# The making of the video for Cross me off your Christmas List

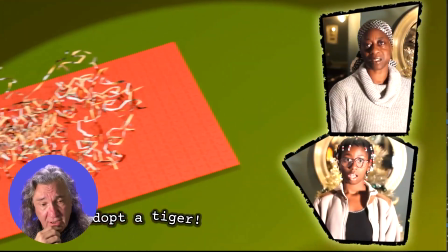The tiger, there's a card with the tiger in the pub and it roars,
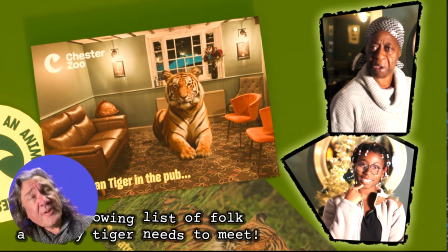and that I managed to find a photograph of a tiger sitting in the right pose, so I dropped it into a photograph of the saloon bar, or it's now called the Snug, in the Five Bells,
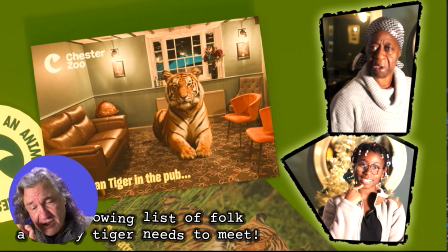and I ran it into AI and I just typed in "make the tiger roar," and it did, and it was very good. And so all I had to do was overlay the roar of a tiger on it, and that was pretty easy.
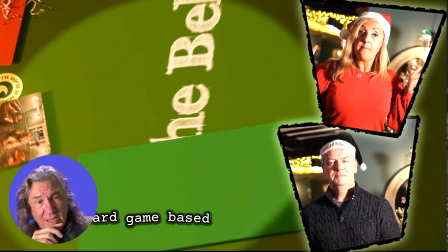The board game, again, all done in 3D, so the actual image on the board game is obviously entirely made up,
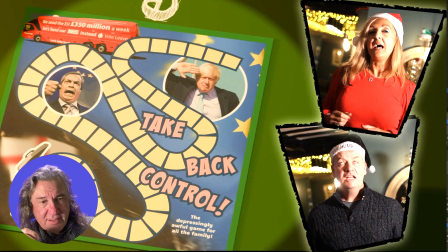and it's obviously just taking the piss out of Brexit, and what an absolute car crash it's been, and I make no apologies for that. If you don't agree with me, you're wrong. And so we put that in for a giggle, and so that was quite fun to film.
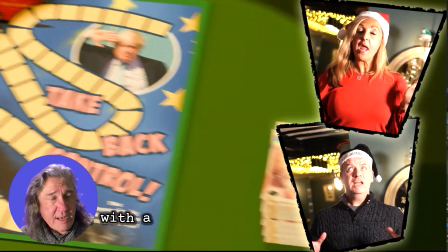The banknotes, that took absolutely ages to get that to work,
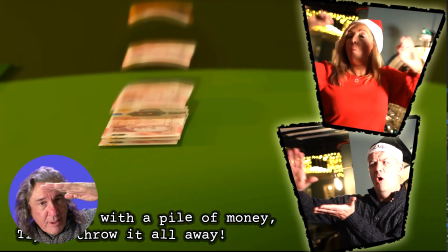and I also had to get the focus of the camera so that the camera points at the top of the pile of banknotes as it decreases, and I'm really pleased with that because it looks really good. You'll see that at the bottom of the screen on the second chorus we have Olivia and Poppy,
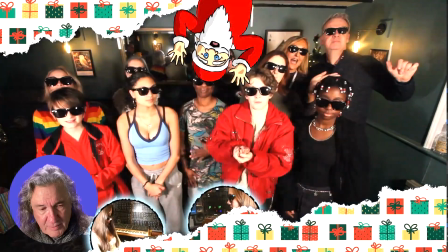and they played the piano part, and because it was all
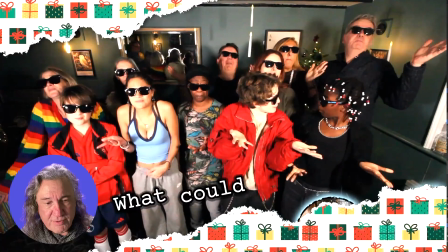I thought it would be funny to make them bounce across the bottom of the screen in time to the music.
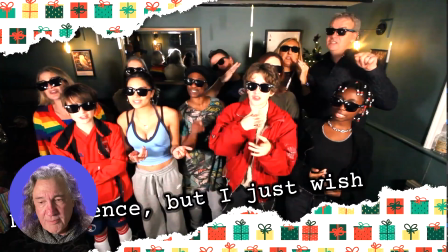I don't know whether they found it as funny, but I do the video. If I find it funny, I'll put it in.
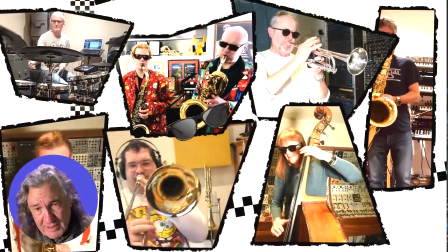There you go. No democracy here. So anyway, then we get to the middle section,
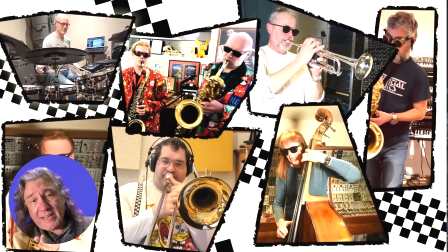and because the song is vaguely sort of like Madness, a bit two-tone, I used the checkerboard
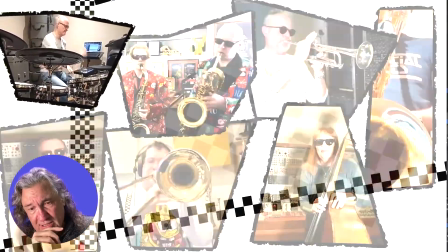motif that Two Tone Records had. So that just goes along in the background.
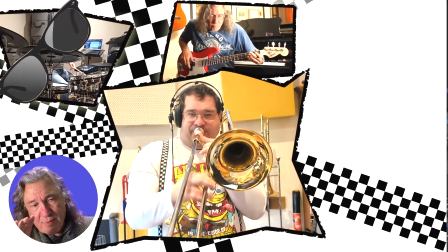All the instrumentalists, you'll see they sort of swing about in a sort of slightly weird, random manner.
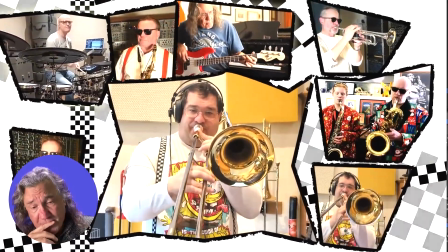that was just done using an effect in After Effects.
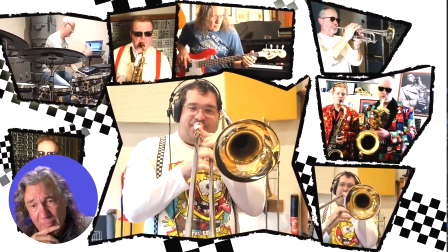I just wrote a formula to make it do that, just make it dance about in a random manner.
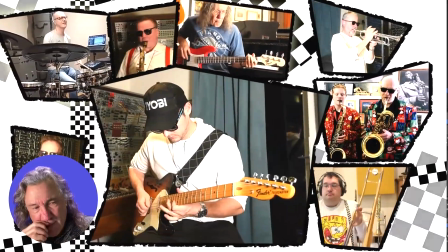Again, you'll see these little wiggly, slightly edgy borders. It was just to make it look rough, which is why I've also picked using Courier typeface.
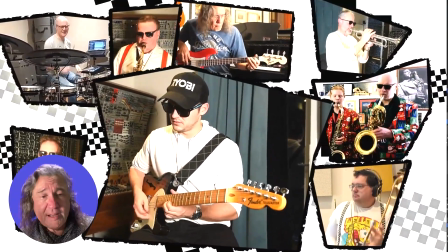And you'll see every word is slightly wonky, and that's all done deliberately to make it look more,
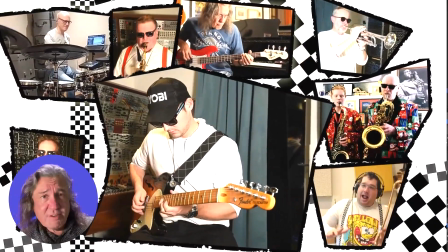I don't know, more 1979, for those of you that remember 1979, which I do.
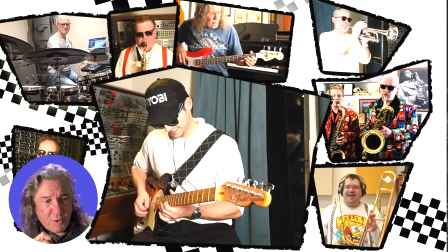The sunglasses, everyone was supposed to, well, not everyone was supposed to wear sunglasses. Some people didn't get the memo. You'll see Harry's wearing his Bell Drinkers sunglasses, and Harry comes in and does his solo, and he's absolutely amazing. Does it every time.
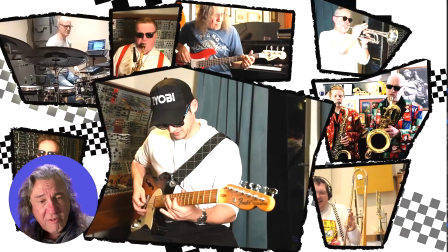And there's and then we get on to the final half-length verse, which has got the Phantom of the Opera stuff with me and Lester doing it.
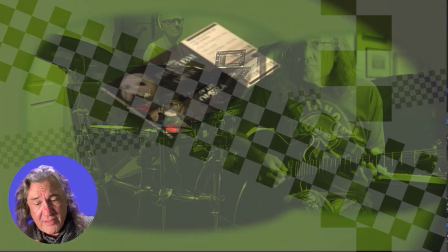The
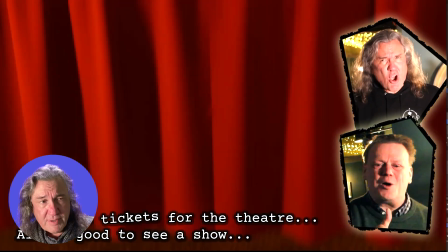theatre screen, which has got where the curtain comes back, that was done obviously in Blender.
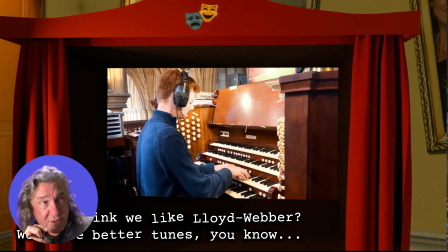The thing that was difficult is I wanted our wonderful organist Alfie to appear on a screen in there,
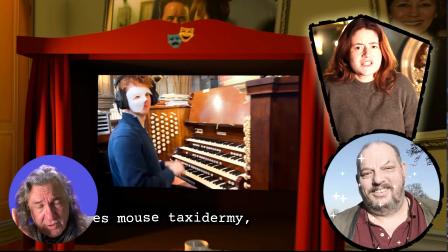because that's where he does, and he's actually playing the Truro Cathedral organ, and it is genuinely, the sound on the track is the Truro Cathedral organ, and he is the organ scholar there at the moment. And I also, before he went back down there,
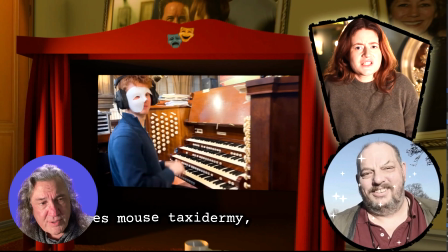he was up at home up in Orpington, I bought him on Amazon a Phantom of the Opera mask so he could look very silly.
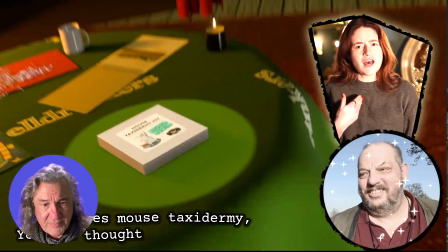The mouse taxidermy kit, that is genuine.
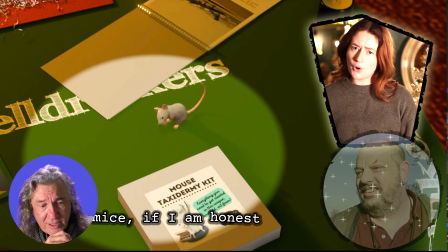That was Paul, the late Paul Skinner, and we'll talk more about Paul on the audio one. He did used to buy people Christmas presents for a giggle, and he would never ask. He never expected present back. He would just buy random and sometimes completely absurd presents. So he bought Nina,
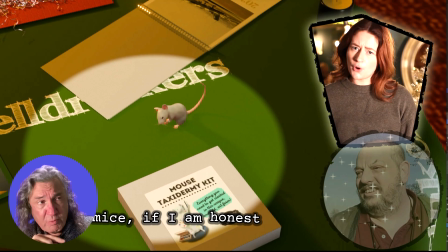one of the longest serving barmaids in the pub, and a very dear friend of ours.
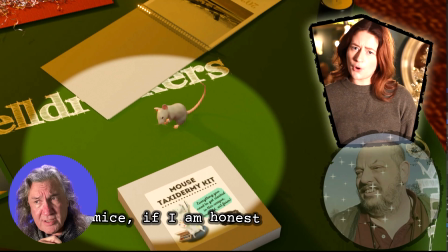He bought her a mouse taxidermy kit, and so she said, "What am I supposed to do with that?" But he knew she couldn't do anything with it, and that's why he bought it. So anyway, that was easy enough to animate.
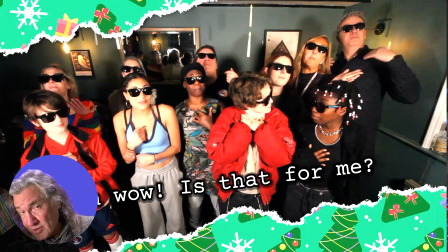As I said, the mouse was pinched from somebody else, so I do credit the designer on the credits, and so that's fine.
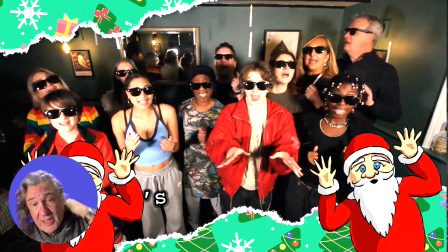And then all the choruses say they were all filmed in they were all filmed in the pub, and it was Connor.
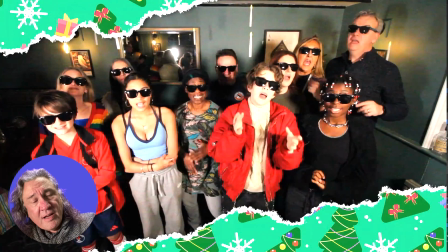Absolutely, it was brilliant, because I said, I want you to remember the lines when you're miming. I don't want you to be looking at the idiot board, because your eye line will be wrong and you won't be looking at the camera. And Connor, who's out on the right of this shot, just said, "But we've got dark glasses on.
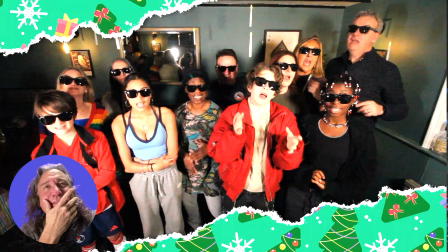You can't see where our eyes are pointing." And I thought, oh yeah, he's right. You can't see. So no, that was a very good point. So they're all actually looking at a board above their head, because they had quite a few words to sing,
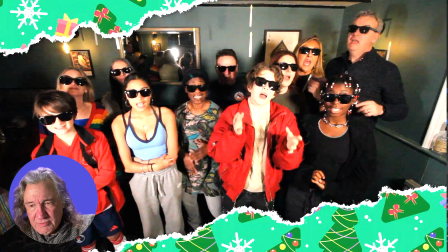and all the rest of it was all done with normal silly special effects of people zooming in and out.
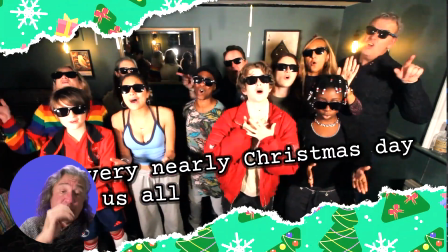And then we get to the bit at where I took the scene,
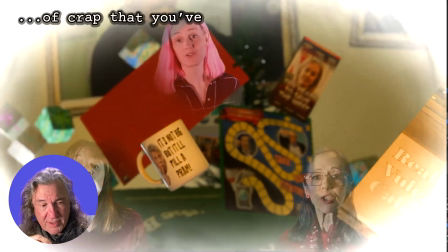the main scene with all the presents in it, and this is the bit where there's this "Please stop this terrible endless parade," and that's got Beth,
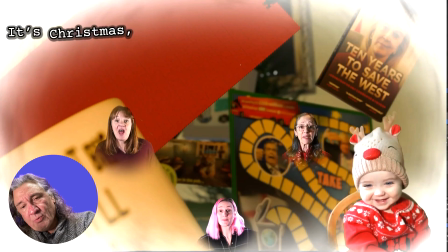Helen and Henrietta in it. And what I did with that was I took all the presents, I made a copy of this complete Blender file. I took all the presents and I suspended them all in the air, and then I made a camera go zooming through them while they sing,
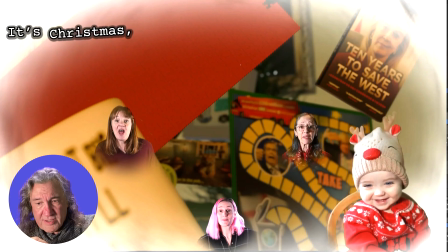so it has a certain sort of slightly ethereal feeling.
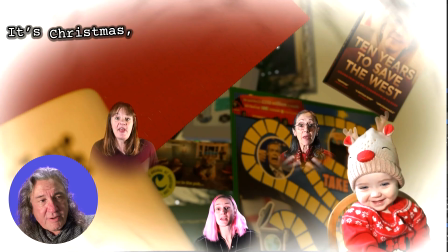Has my granddaughter in it as well, and got this whirring fog around it, which I don't know what that was supposed to look like.
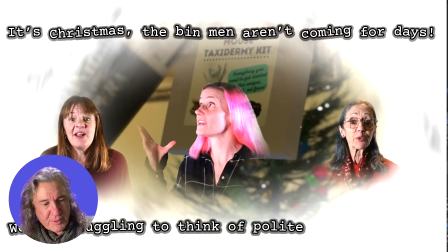I don't know, one of these old 1950s films where it had to look spooky. And then final scene is filmed in the pub,
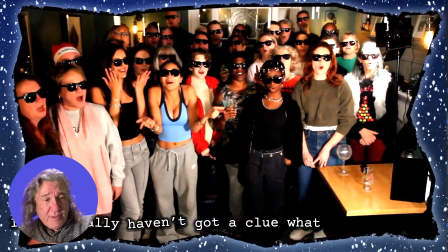and we recorded the audio in the pub, and then we filmed it all.
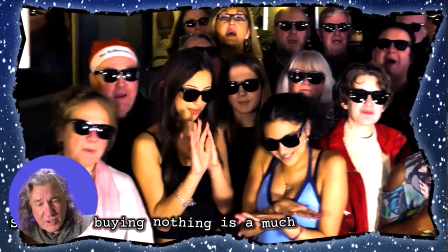So that's done partly on my camera, which I've been used for a lot of it, and some of it's done on an iPhone.
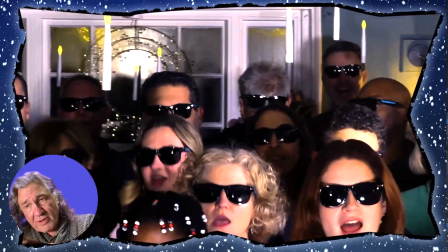And the only trick there was trying to make the footage from the iPhone look vaguely the same colouring as the
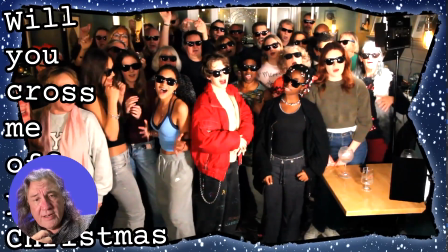camera, and it was not remotely. And so everyone got their free glasses.
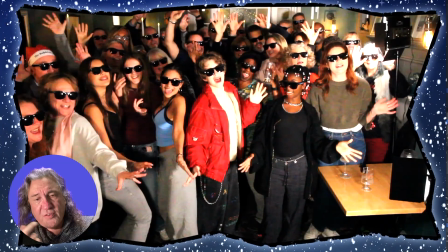As you can see, they're all wearing their branded glasses. This final scene, this is a tribute to Paul.
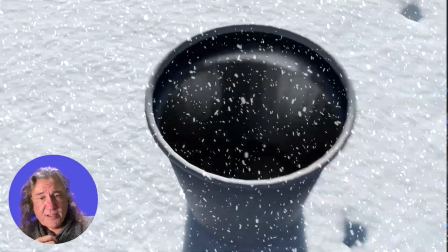Paul was a dustman, so I thought it'd be funny if we took the final scene, screw it up, and threw it in a bin in Paul's honour.
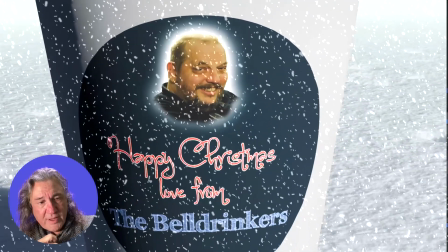And that's a lovely photograph of Paul. We miss him dreadfully, so
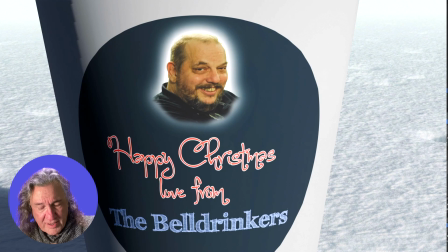it's sad that we lose such a great friend, but he will be immortalised on every video forevermore, I suspect. And that's essentially it. That was the video. It took a lot of time to put together. the great thing about doing it with the
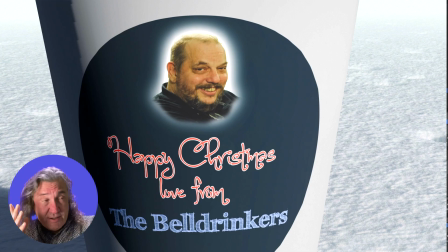CGI stuff is that you can prepare a lot of it in advance. So literally most of the filming was done within, the odd night within the week. Lester filmed all the musicians who came to the studio, so it wasn't that hard to put together.
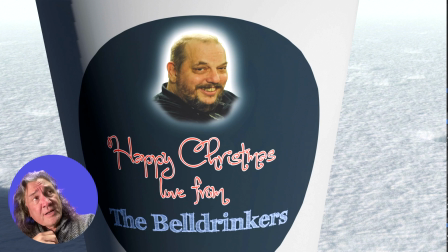I mean, Gary, the drummer, he filmed himself at home. Miguel did, so did Mike on the trombone. And Nick and Esme Beston filmed themselves. Obviously Alfie did down at Truro Cathedral. But they all, it all works. You just want to chuck them in, and it looks great. I'm really pleased with the video.
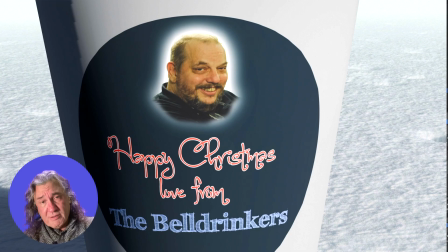There was one thing where we have one rude word that is sung on the video, and Mina sings it. If you want to hear what the rude word is, you have to go onto the Spotify version where I haven't bleeped it out. But in this one, it is bleeped out, and Mina sings it.
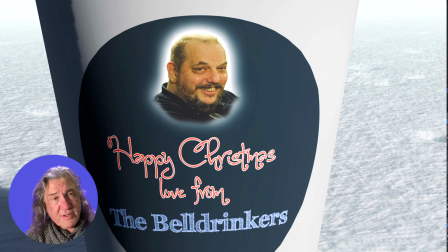And if you look at her mouth, it is covered so that your Victorian sensibilities won't be offended, and it is covered by the head of a dog, their dog, and that's how I thought I would mask that.